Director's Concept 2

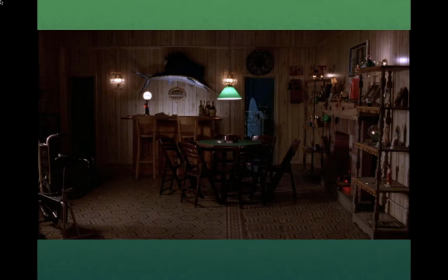248s
This, the men's hideout, the place where we play poker, the man cave, as we might say, in Vegas, is perfect in the way it's designed to be dark and masculine.
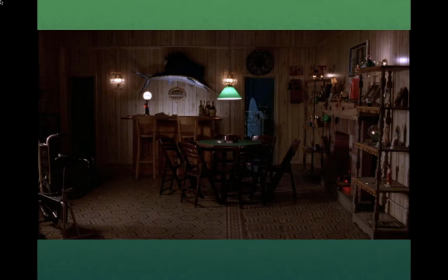264s
Not much light, trophies, some religious imagery, the marlin against the wall. It's a sporting man's, very much a man's world here with the poker table and everything else. And yet there's the dark tone to it, kind of foreshadowing what's going to take place.
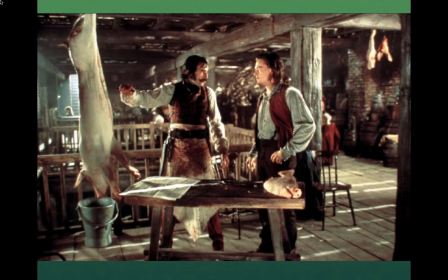283s
In Gangs of New York, which was designed by Dante Ferretti, who was production designer with Scorsese over many movies, I like the way he's done this 19th century look at America, early 19th century,
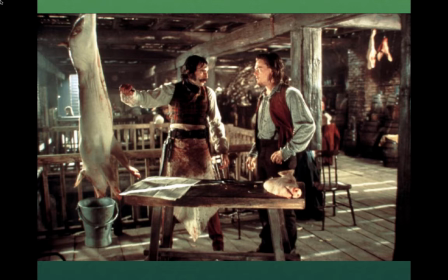297s
with everything being basically a wood motif. But he's got the dead butchery here, the dead carcass of the butchery, the white deadness juxtaposed with the red blood, the kind of red brick.
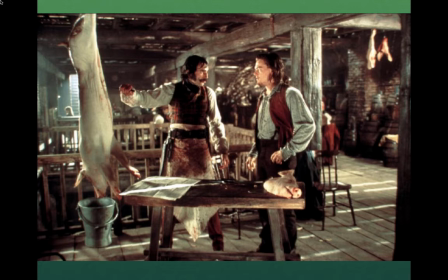310s
So it's a nice death, white, passionate red balance that Scorsese uses throughout his movies.
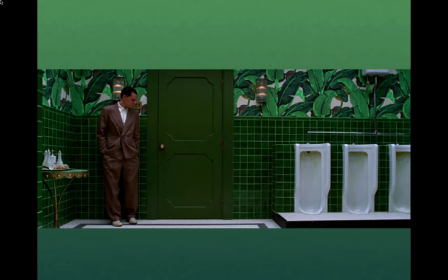319s
Dante Ferretti is a production designer, also an aviator with Leonardo DiCaprio playing Howard Hughes for Martin Scorsese. And I love this set as far as set decoration goes because we have the very sleek copper
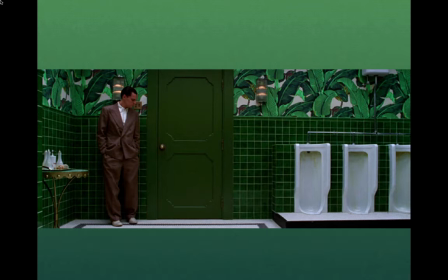334s
relax-fit suit that Howard Hughes is wearing in this abundantly green, tropical-looking bathroom. It's supposed to be just bursting with lushness. But look at how he is juxtaposed against the urinals.
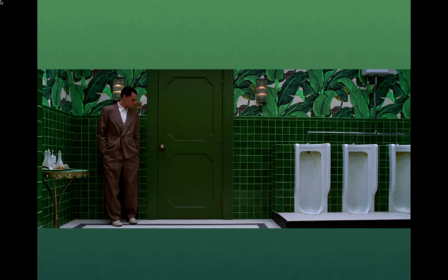353s
It's like Howard Hughes and the urinals are out of place and at sync at the same time.
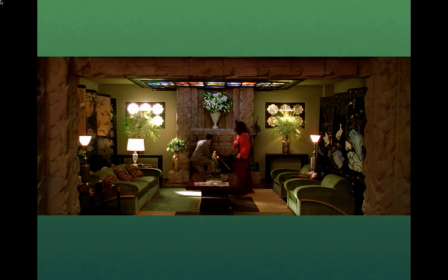362s
Even in his Ranchero hideaway, the Howard Hughes looks, again, alien. It's like no one lives there. Everything's new. It's got green, and green is this kind of interesting color in movies because it's like the green apple in Snow White.
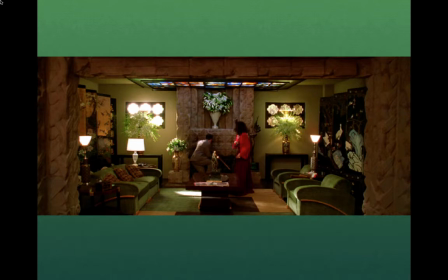378s
It's the witch's apple. It's a poisonous thing. It's not really, if you overdo it, it's not giving you this lush living feeling. It's tainting things in kind of a poisonous hue. And you can see that here. We've got the warmth of the browns and everything, but something about this green is off-putting.
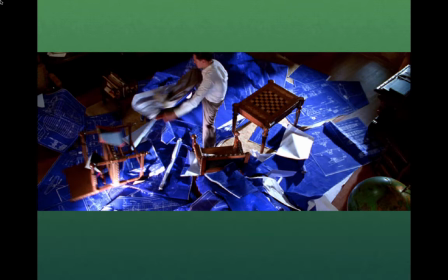397s
Whereas this blue of the blueprints that DiCaprio was kicking and bashing against the chairs and everything, a wonderful set decorator's dream of just using objects to create motion and action and explosion.
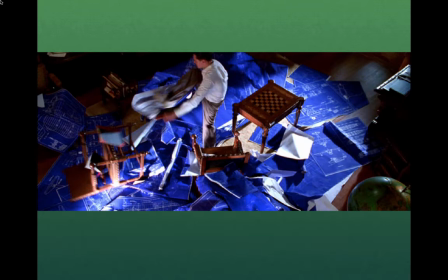412s
but the idea that he's an aviator kicking this blue around is a wonderful set decorator's motif.
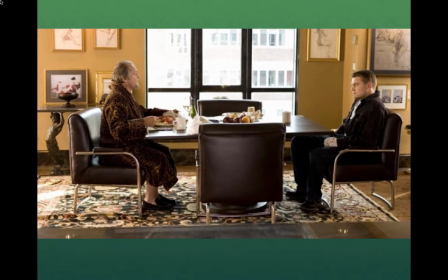419s
And this is nice, another Scorsese moment here with DiCaprio and Nicholson, but I think what I want to show here is because Scorsese is kind of not obsessed, but certainly interested in class, here we have this nouveau riche look where we've got the expensive drawings on the wall,
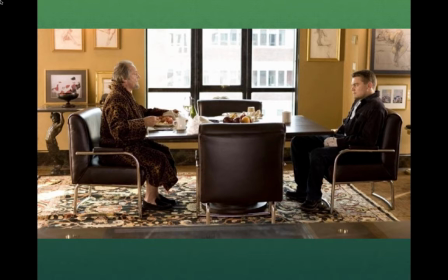438s
we've got the expensive leather chairs, but it's very spare, it's very modern. It's not inherited wealth. It's not something that's handed down from parents and grandparents.
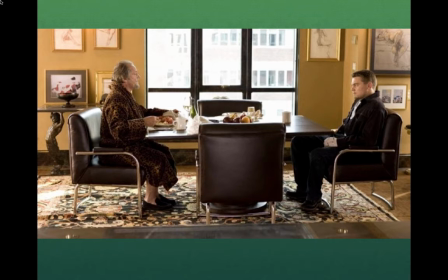452s
This is all nouveau-recently acquired, tubular, sleek, something we bought just two weeks ago,
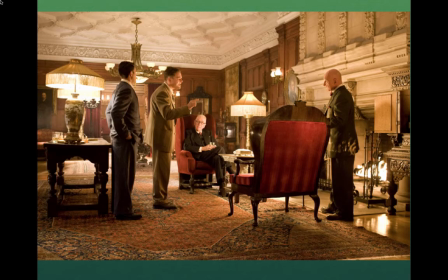460s
as opposed to this look with DiCaprio in this room here with the Persian carpet and the ceiling that looks like it was almost crafted by hand, and you've got the lamps with the fringes and the deep red chairs. Everything here looks like inherited wealth.
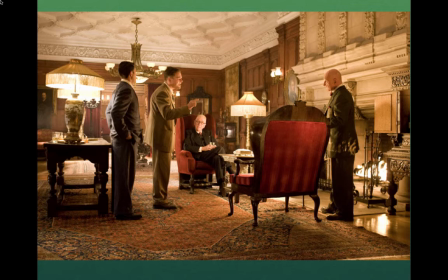479s
This looks like a dynasty as opposed to somebody who's just recently acquired wealth, all done by the set decorators.
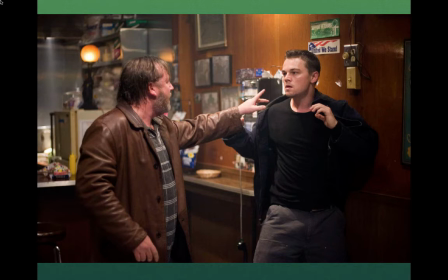488s
As in this scene here in the Departed one in Scorsese's movies with DiCaprio, Again, we have a nice touch. I just want to point this out with the set decorators.